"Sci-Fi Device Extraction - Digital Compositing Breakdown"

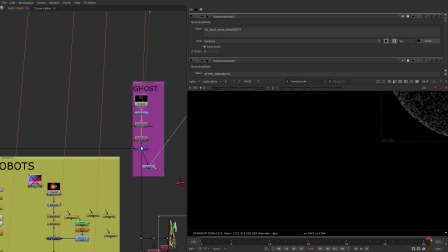(27:43)
One other part of it is the ghost,
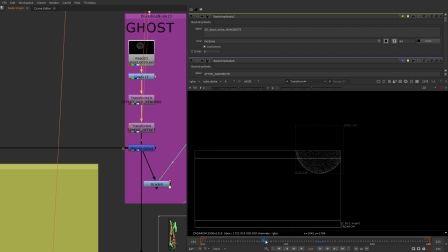(27:48)
and the ghost is done in Houdini by amazing artist Alex Vagintsov,
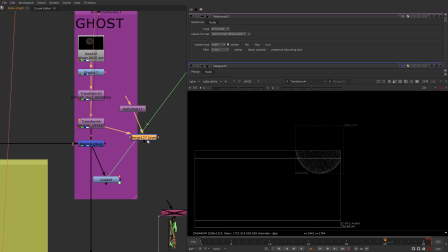(27:53)
who was our effects artist, and basically with him we've done all the crazy stuff in this movie. So this is just a plain static image of particles that have depth of field,
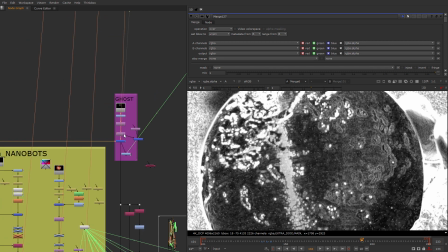(28:08)
and it is merged there and flickers with it when it is needed.
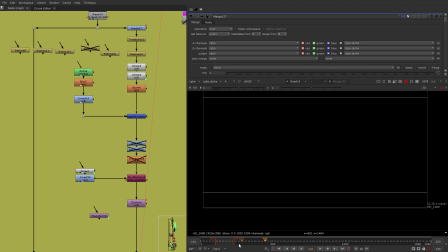(28:14)
So here we have some special effects footages that we filmed with the director.
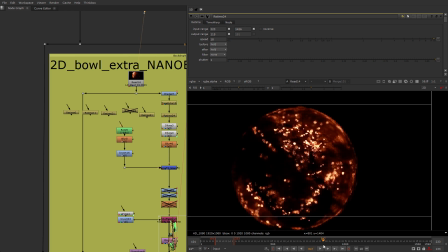(28:20)
It is the same steel wire wool put on inside of a metal plate,
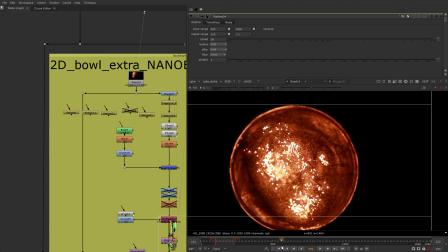(28:25)
and the metal plate gives beautiful
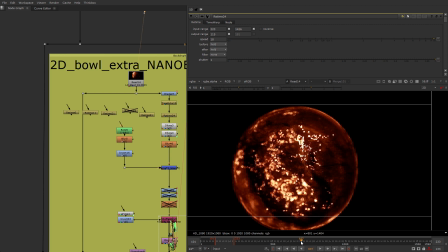(28:29)
reflexes that are very helpful in compositing of this exact shot.
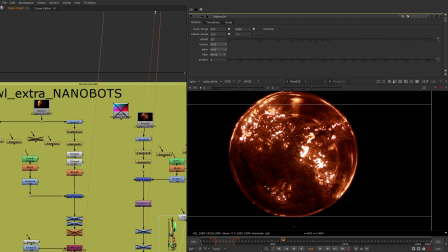(28:35)
Yeah, so this is the same thing, other shot with a different type of wool.
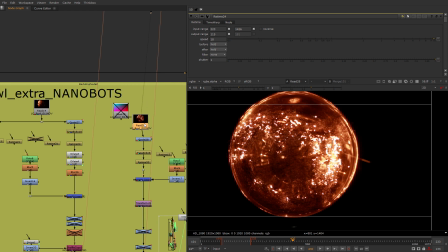(28:40)
Yeah, and all this special effects elements, if they won't be too heavy, I will put in the project files on my Patreon. So this is another reason to subscribe to it.
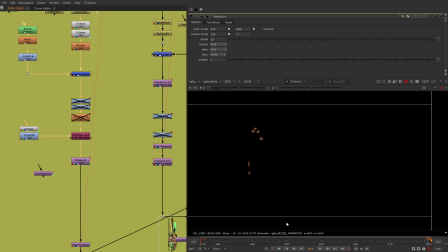(28:50)
So basically I'm not making any serious changes to it, I'm just distorting it and blurring it here.
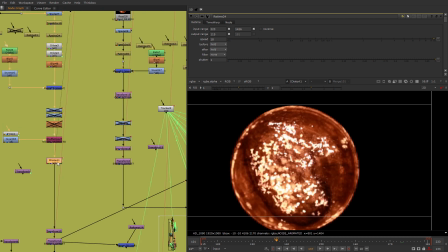(28:58)
So yeah, this looks absolutely the same, just a little bit more distortion and with animated noise here.
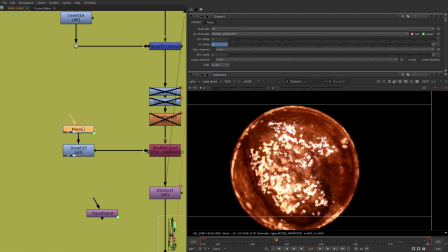(29:06)
So noise animated with expression,
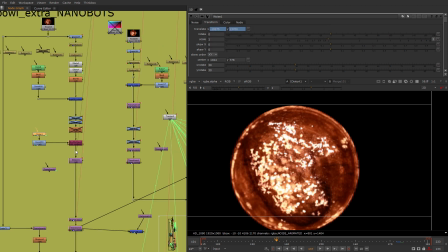(29:09)
frame multiply 75 just to quickly change, and distorting this thing when I need it.
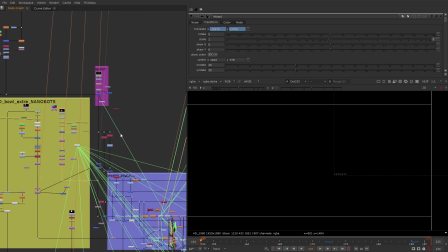(29:17)
And here comes really complicated part, the sphere reveal.
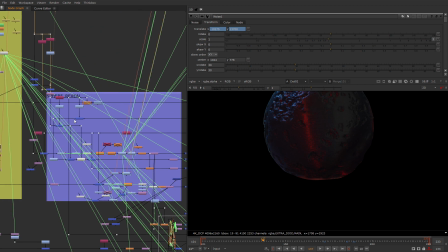(29:23)
Yeah, we have the path of the sphere here, and the revealing of it correlates with this
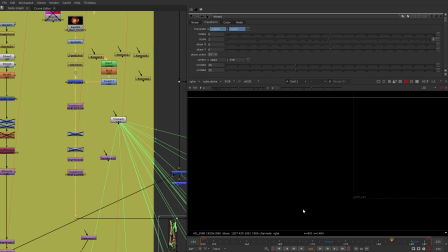(29:31)
footages that we have here that are controlled with retimes
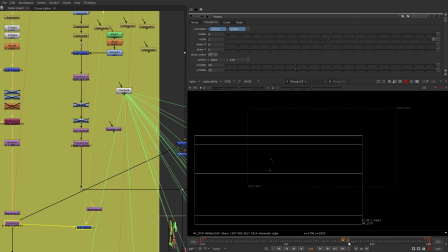(29:36)
to appear and dim down in the time when it is needed.
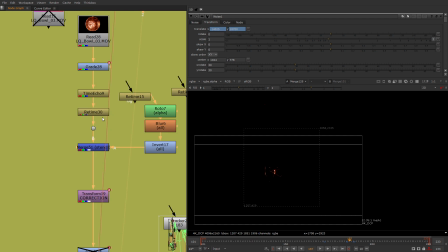(29:41)
That's why the time echo and retimes are here. They are retiming them so they naturally will light up and dim down, not by grade nodes.
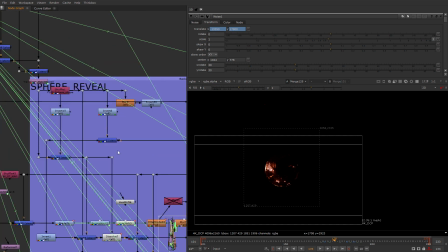(29:51)
Grade nodes are disabled. This is why the sphere appears very naturally,
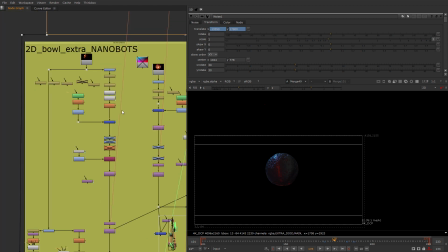(29:57)
as it uses the masks of this special effects footages that are retimed the right way,
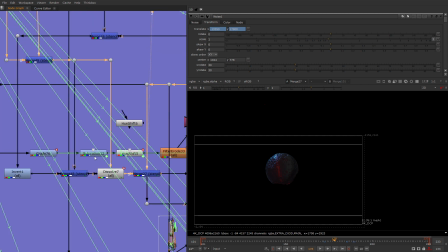(30:05)
and I'm cutting it with them in a kind of complicated way with additional animation of the grade nodes,
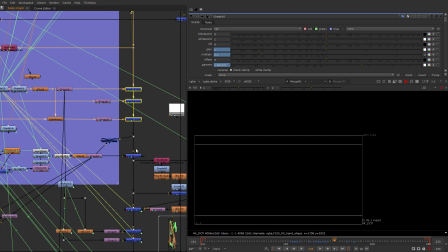(30:12)
flickering, same thing, and plussing it on top.
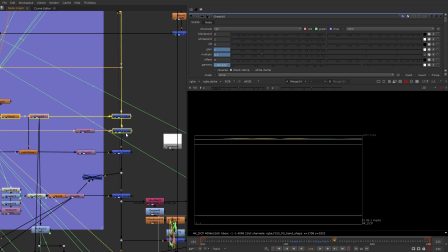(30:17)
And here's the sphere. Sphere comes with the over mode, right? And everything else comes with plus and screen modes.
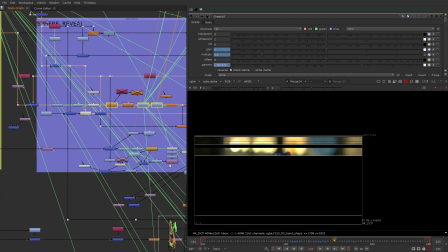(30:25)
So that's how the sphere is being plussed here.
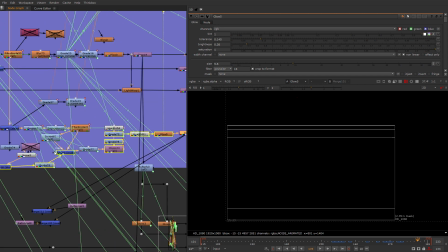(30:28)
And yeah, some crazy stuff here because it was already the end of the script, you know,
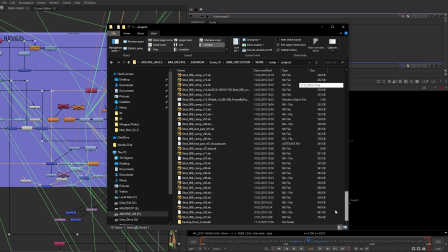(30:34)
when you try to finish your work already, because you are getting burned out with all the script versions you've already passed.
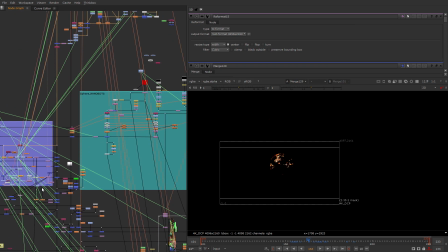(30:42)
Okay, let's move on to the right. Sphere nanobots.
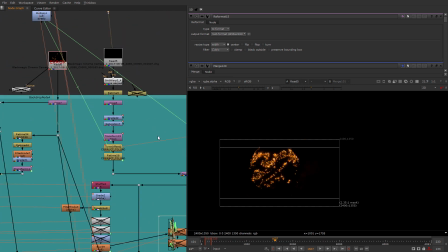(30:47)
This is the nanobots that we see on the actual sphere,
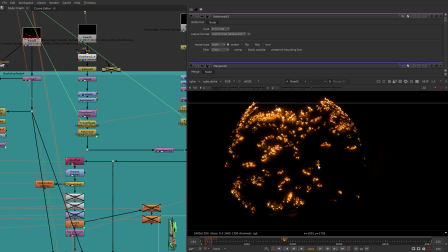(30:52)
and the way we filmed them was the same way we did with the police badge in the simple effects breakdown. We took a lot bigger sphere, like 100 times bigger, so that these nanobots will become very,
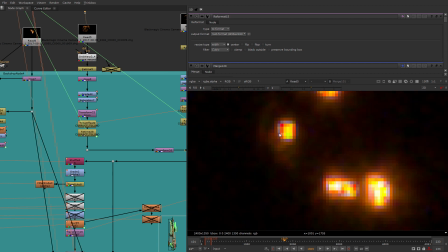(31:07)
very small, and this way they will become as detailed as the camera can capture them, you know.
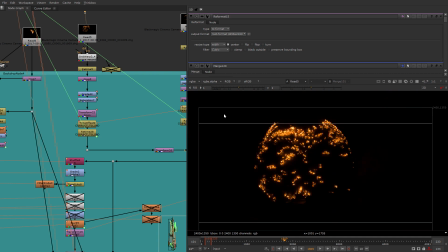(31:13)
This is already a blurred pixel on the Blackmagic camera. All this special effects footages we filmed on the old Blackmagic camera.
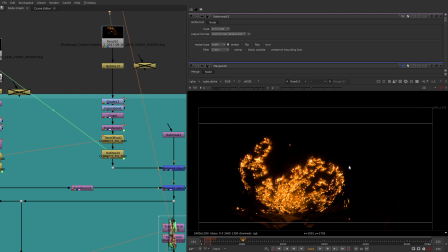(31:20)
Yeah. See how big it is? It is like, well, like a big balloon, you know? It is like 5 times bigger than a soccer ball. Yeah.
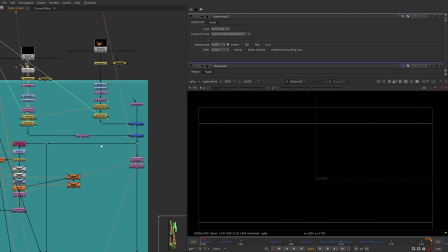(31:30)
So, and these footages are also retimed here to be put on a sphere,
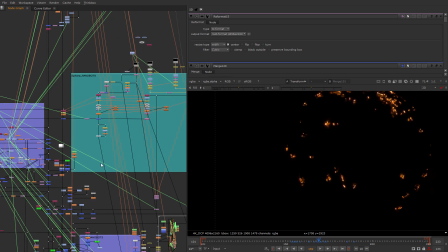(31:36)
and they are comped on top of it when the sphere reveals on top of the sphere.
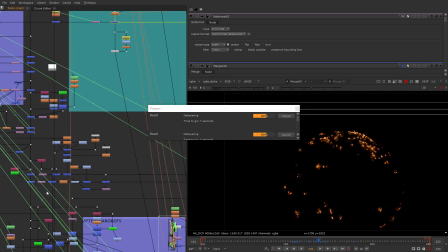(31:42)
So this is why they are comped later here with plus modes.
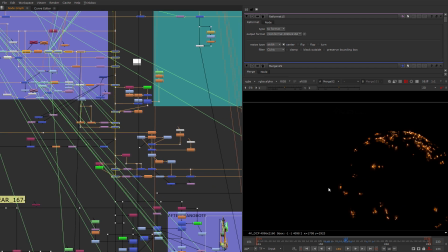(31:48)
So yeah, I'm kinda getting a little bit more fast here.